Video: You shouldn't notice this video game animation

And we combat it with what we call, like what internally at Sucker Punch we call foot locking over certain frames. And we actually have it in the rig where they can go through and they can set it and keyframe it to like, this foot's supposed to be down for this range. This foot's supposed to be down for this range.
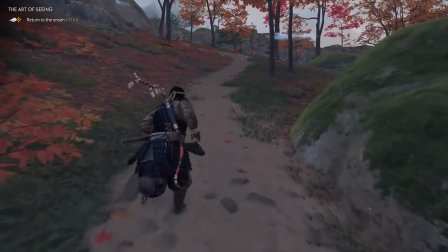760s
As the name suggests, the foot part of the skeleton remains locked to the ground for certain frames of the animation, so the speed of the character just doesn't matter as much.
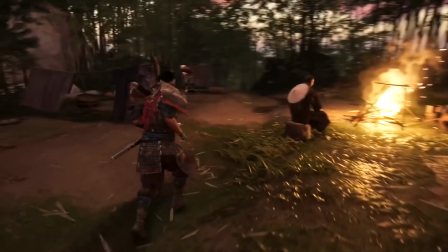769s
And setting up those locking keyframes has other benefits too. We then also figured out a way to use that same sort of like markup to inform things like splashes or like sound effects within that window of time.
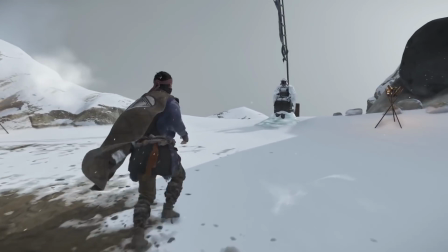784s
These flourishes make a walk feel like it's really connecting to the ground, like each step is a unique stamp on the world.
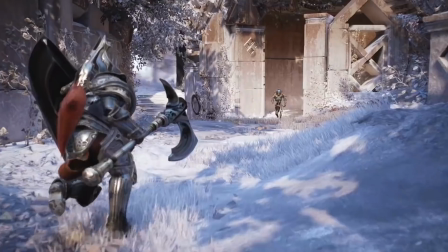791s
In the sadly short-lived MOBA Polygon,
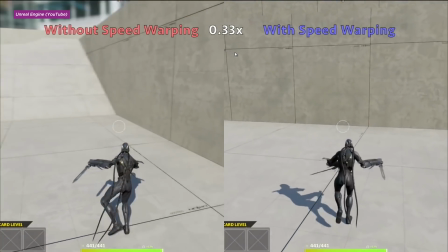794s
the animators used an Unreal Engine system called speed warping that dynamically lengthened a character's stride as the animation sped up.
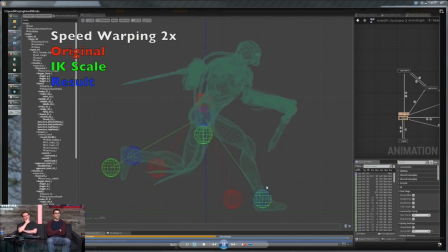802s
So when a character's speed increased, like with a temporary power-up, the animation itself would change.
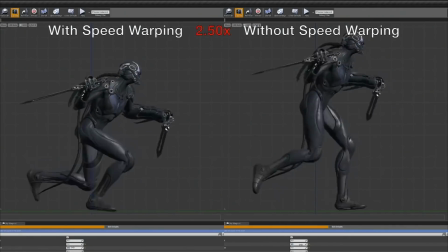808s
This is really important for avoiding that Benny Hill walk look you get from just speeding up the animation.
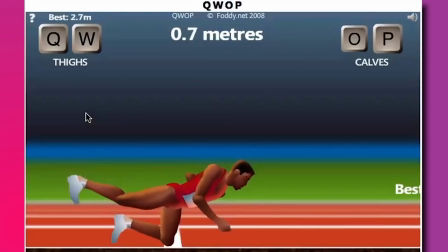814s
If you want to avoid the Benny Hill walk, funny walks are a staple of comedy because they not only tell us about the characters doing them,
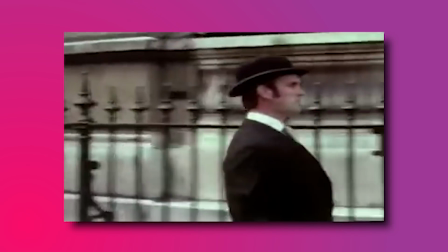821s
they also say a lot about the world those characters inhabit.
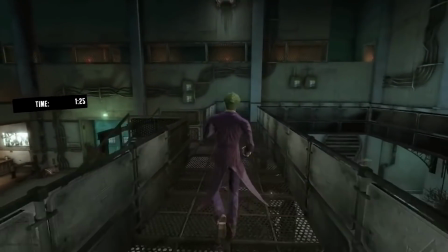825s
The Joker's walk in the challenge mode of Arkham Asylum is extremely incongruous with the rest of the world, which fits exactly for his whole deal.
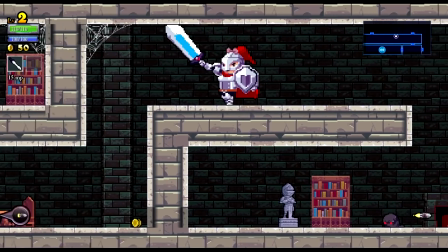834s
To him, this is a normal walk. Rogue Legacy's high-kickin', arm-out prance shows an eagerness for adventure that borders on oblivious.
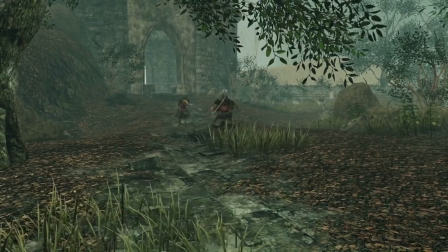843s
And then there's the Falconer's Walk in Dark Souls 2. I have nothing to say about this, I just wanted to make you watch it.
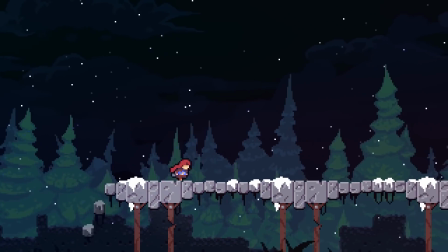849s
Of course, indie games consistently prove that a great walk isn't just about big mocap budgets.
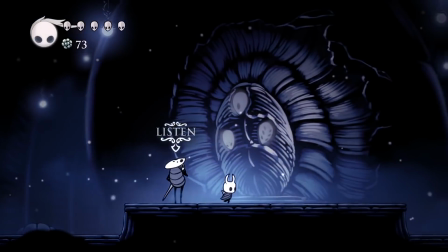854s
Flavor, style, detail, and strong character designs are just as important for games that aren't striving for perfectly realistic animations. Like Jin Sakai's walk required Daisuke Tsuji putting his essence into it, a team of animators picking up on that and understanding that, but then also being able to push it in directions that were unexpected. It takes the VFX team going through and creating these little mud prints that would actually literally imprint in the ground every time he'd step. Takes the sound team to get all these different teams involved in just making a walk cycle happen. I think that's, at least for me, that's the magic of making games. In video games, even the smallest detail, the kind that might go entirely unnoticed, still take a huge amount of effort. That's why it's always worthwhile to slow your roll and enjoy the stroll.